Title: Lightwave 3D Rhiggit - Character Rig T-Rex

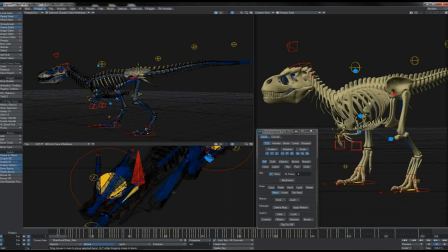We'll then come back to 1, and obviously because there's no rotation on the root item, it's going to be working across the X and Z, but we can just use the local axis here and push the offset on its
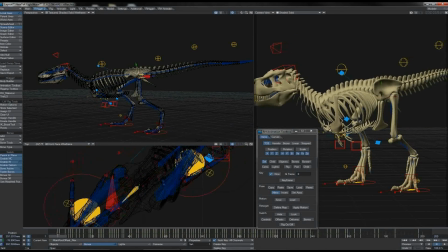local Z and get him more in front of his walk like this.
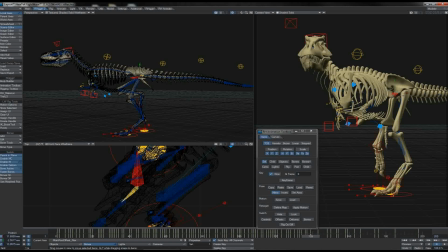We'll come up somewhere like here, 139, that's the keyframe immediately before our replacement frame, so we'll keep him positioned forwards ever so slightly here as well.
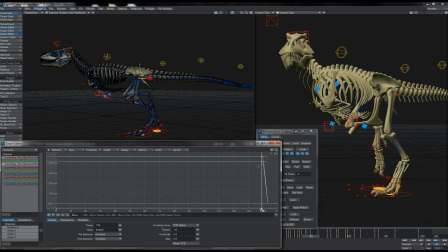We'll flatten that off at this point where now we can possibly come back again a bit, so we'll actually time shift this back slightly to give a smoother transition into the different position. And so we can throw in a little in-between keyframe there as well,
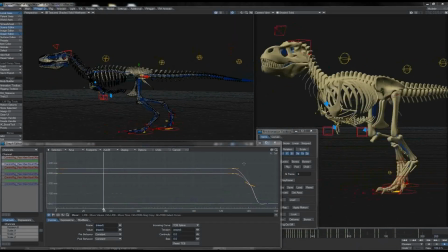and what we're able to do is just watch this whilst playing it back
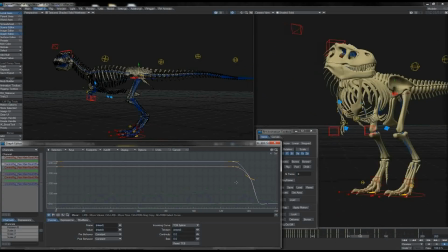and move this whole offsetting back and forth until we find a position that's more or less correct for it.
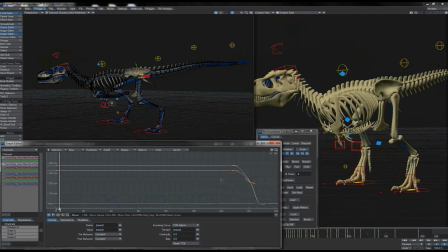It always helps to choose a point, the in or the out.
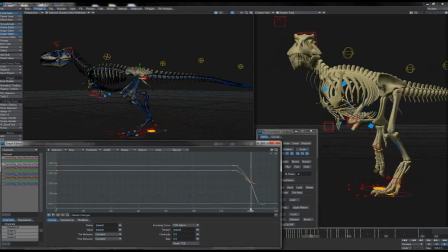I'm looking at the out here and seeing where the foot curls and the leg pulls to extension just as we go into the out step. I figure that this position here is about correct. It still looks a bit unusual.
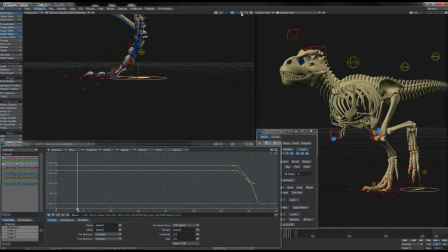A large part of this comes from what's happening with the feet when it comes in to touch down here. You'll see that it comes over, pulls forward, and there's this slight hang as it comes to drop in. This is again an artifact of the motion capture.
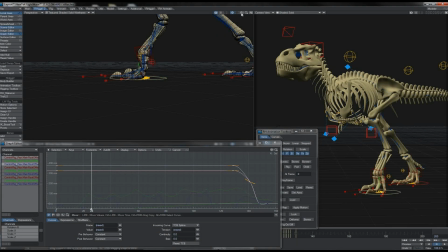In a human walk cycle, we swing our foot forward slightly first and let it come swinging back down to contact the heel. There's this slight overswing in our step.
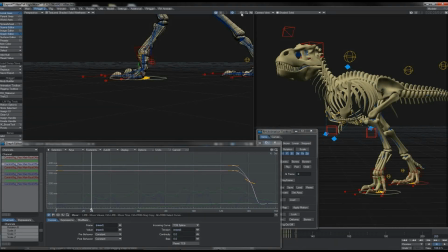Other creatures don't so much, and we presume neither might T-Rex have, so this is another little conversion cleanup that we'll want to turn our attention to. So I'll grab both the IK goal and the IK actual there,
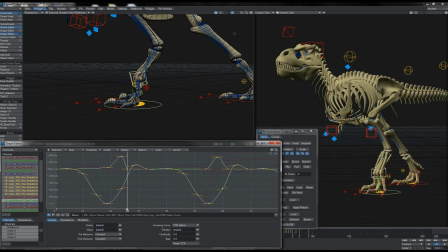because of course both are animated in this instance, giving the stomp. A quick look at the curves shows us that we've got two going on here.
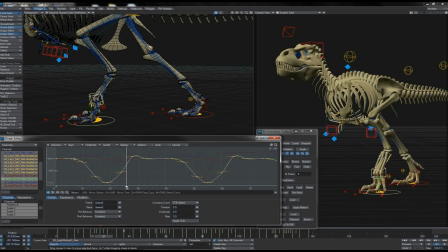We've got this big dip and small bounce here, which is the IK actual, and we've got this flat tiny dip, which is the IK goal. Really, in part, it's the fault of the animation that we did on the IK actual here.
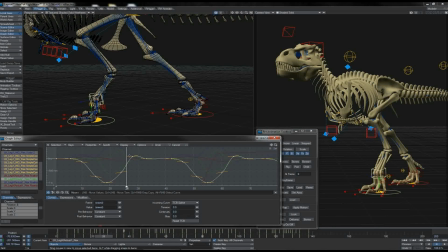It's interfering with the other. We didn't account for the other when animating it. That, of course, would mean counter-animating with a dip-off curve like this, which would be uglier. The easiest thing to do is probably just to delete out this up keyframe for the IK goal itself.
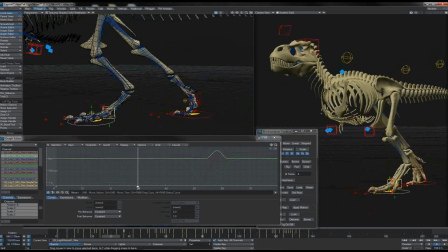So we get rid of all of that. Aha! And we see that we don't have that same paused stomping going on. That's cleaner.
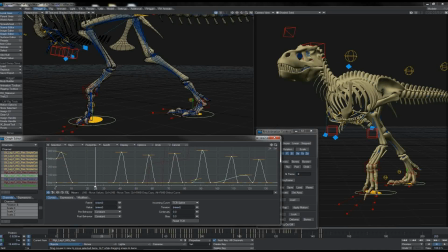So both the Y positions for both the IK goals there for this whole walk section, we'll just grab them and delete the lot.
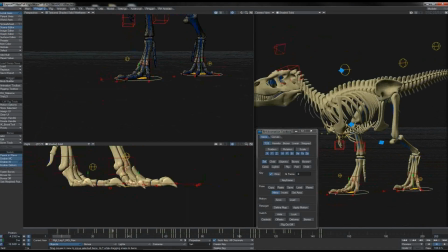Zero them out, whichever. And so there we have what now look much better, much more cleaned up feet.
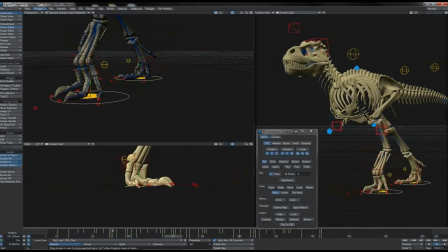You can see that obviously there's tiny little discrepancies from one step to the next.
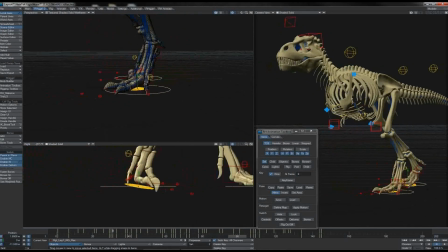The original motion capture was not rigid in its repetition of motions,
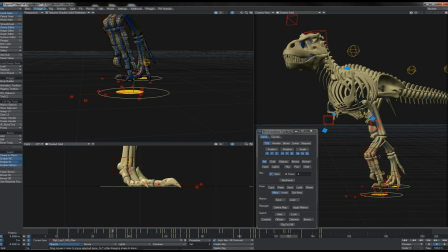although our copy pasting of the values on things like the IK actual and the foot controller null were.
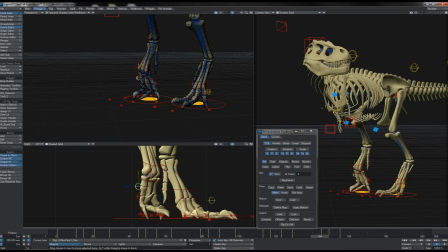So we should go back and tweak the motions there for both of those controls just to tie them in properly for each step.
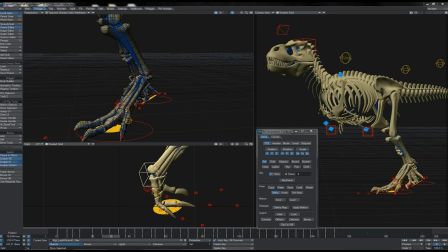As you go through doing this, you might find that other things from the original bakes now start to work against you,
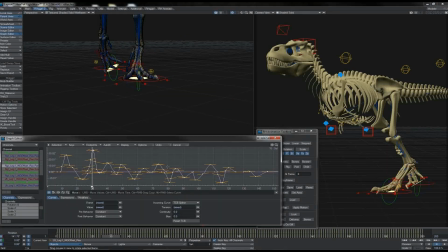such as the tilt that was coming from the foot lean on the IK offsets for the legs. Again, best thing to do is to find the keyframes in that range and just delete them. We're going to leave the toe and foot roll action completely to the toe system here.
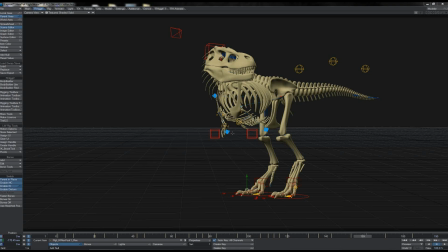With all of that done then, I take a look back over our T-Rex and his motion, and quite frankly I think that those feet are a little over the top. He looks less like a T-Rex doing a walk and not unlike a pony doing dressage.